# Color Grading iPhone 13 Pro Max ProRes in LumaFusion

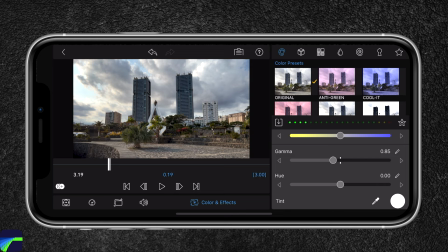708s
I'm gonna lift the shadows a bit by moving the slider to the left. And the next thing I'm gonna do is lower the highlights to around 80, seems fine.
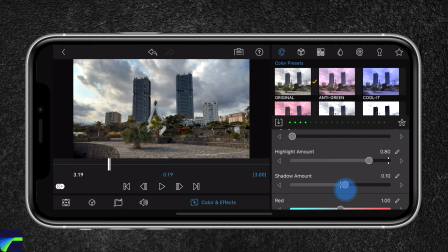725s
And then lift the shadows again to around 0.10. And then the next thing I'm gonna do is add saturation around 1.20 and reduce the vibrance just a little bit,
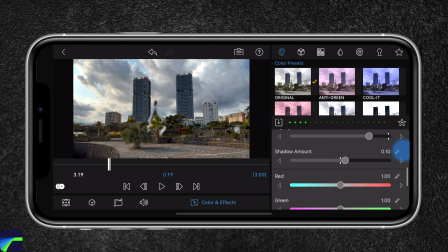742s
around 0.1 seems right now this shot looks too cool for my taste so I'm actually gonna again move the slider towards red to introduce
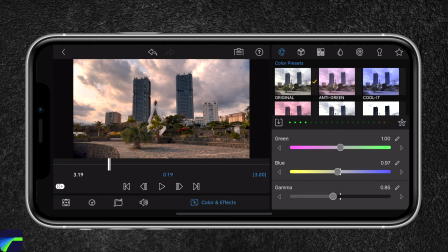759s
red into our image and then I'm gonna move the blue slider towards yellow around nine and then I'm gonna add a little bit of green to it I find that it's too yellow.
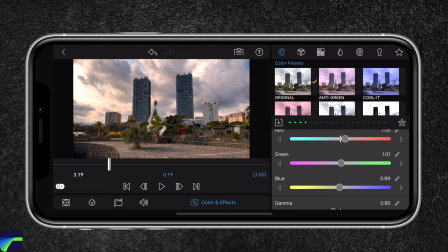773s
So I'm going to reduce the yellow in the shot. And also a little bit of that red. And let's look at the before and after. Huge difference.
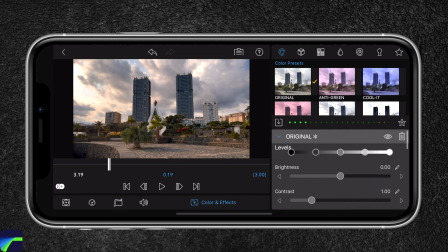789s
Okay, the next thing I'm going to do is actually lift the shadows to create a sort of fade. And I'm also going to add some contrast into our shot just to make it look punchy.
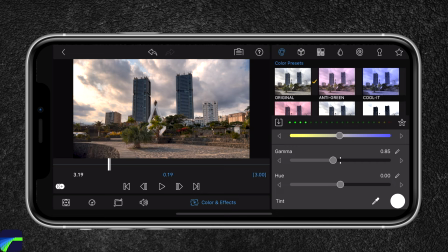808s
And then the last thing I'm gonna do is actually adjust the hue to create an orange and teal look. and around 0.15 seems good to me.
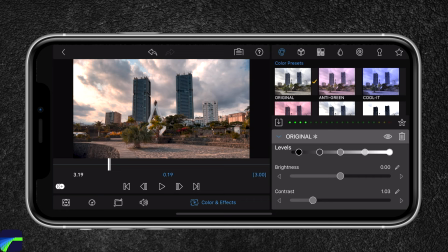823s
Let's look at the before and after. Looks great. A little bit more contrast, maybe around 1.1 seems good to me.
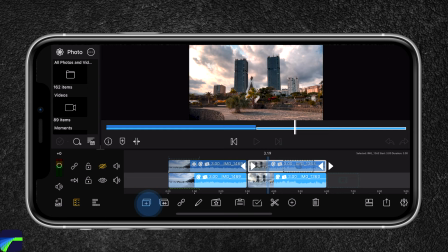837s
Let's now add a little bit of softness to our video. So I'm gonna head back.
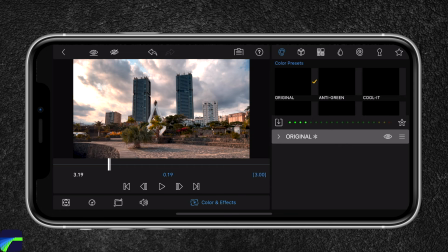842s
I'm gonna duplicate the clip and tap on the clip above
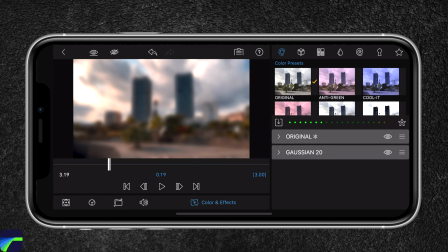846s
and then I'm going to add a Gaussian and then
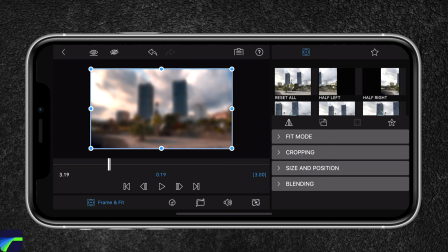853s
I'm going to head over to frame and fit and I'm going to reduce the opacity in the blending to around let's say
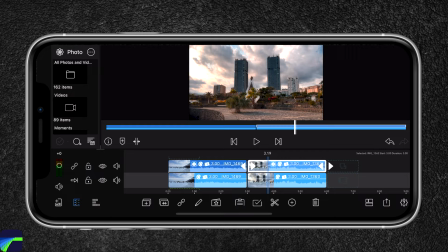865s
10. This seems good. We're going to look at the before and after.
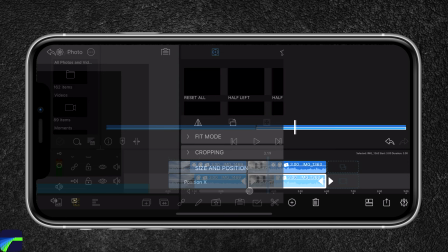876s
I'm also gonna add a little vignette to it.
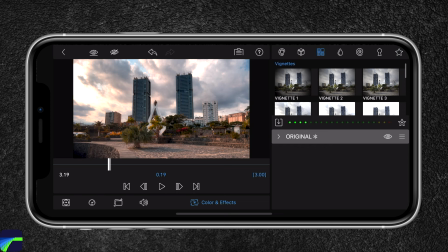879s
So to do that, I'm gonna head to the color and effects and then tap on this icon and then choose vignette three.
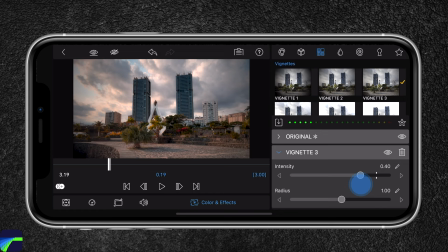889s
And I'm gonna actually reduce the intensity
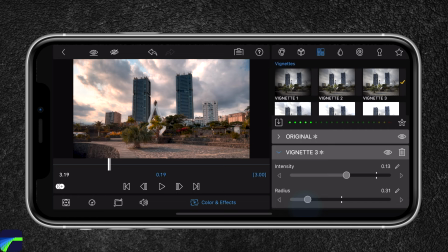895s
and the radius as well. And if we look at the before and after, it's adds a subtle vignette to our video.
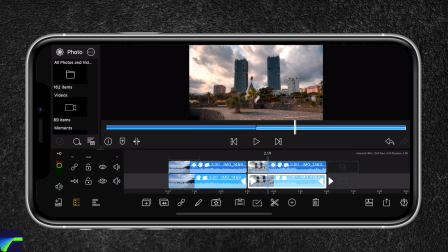906s
focusing the attention on those two buildings. And that's about it.
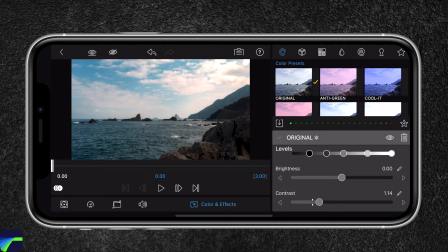912s
Here's the before and after. So we can actually save our color grade as a preset and to do so hit the plus icon
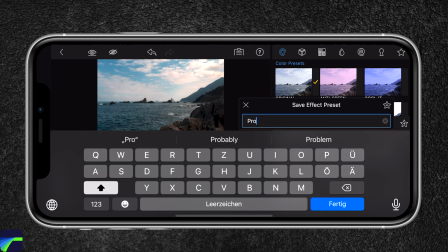919s
and we're gonna name it ProResLUT.
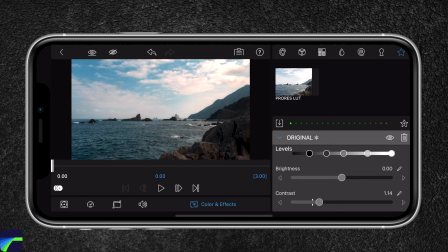926s
Hit the plus icon.
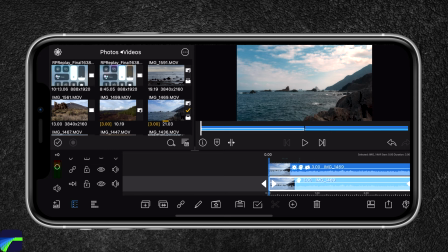928s
So when I head back and add another clip, I will be adding this one over here.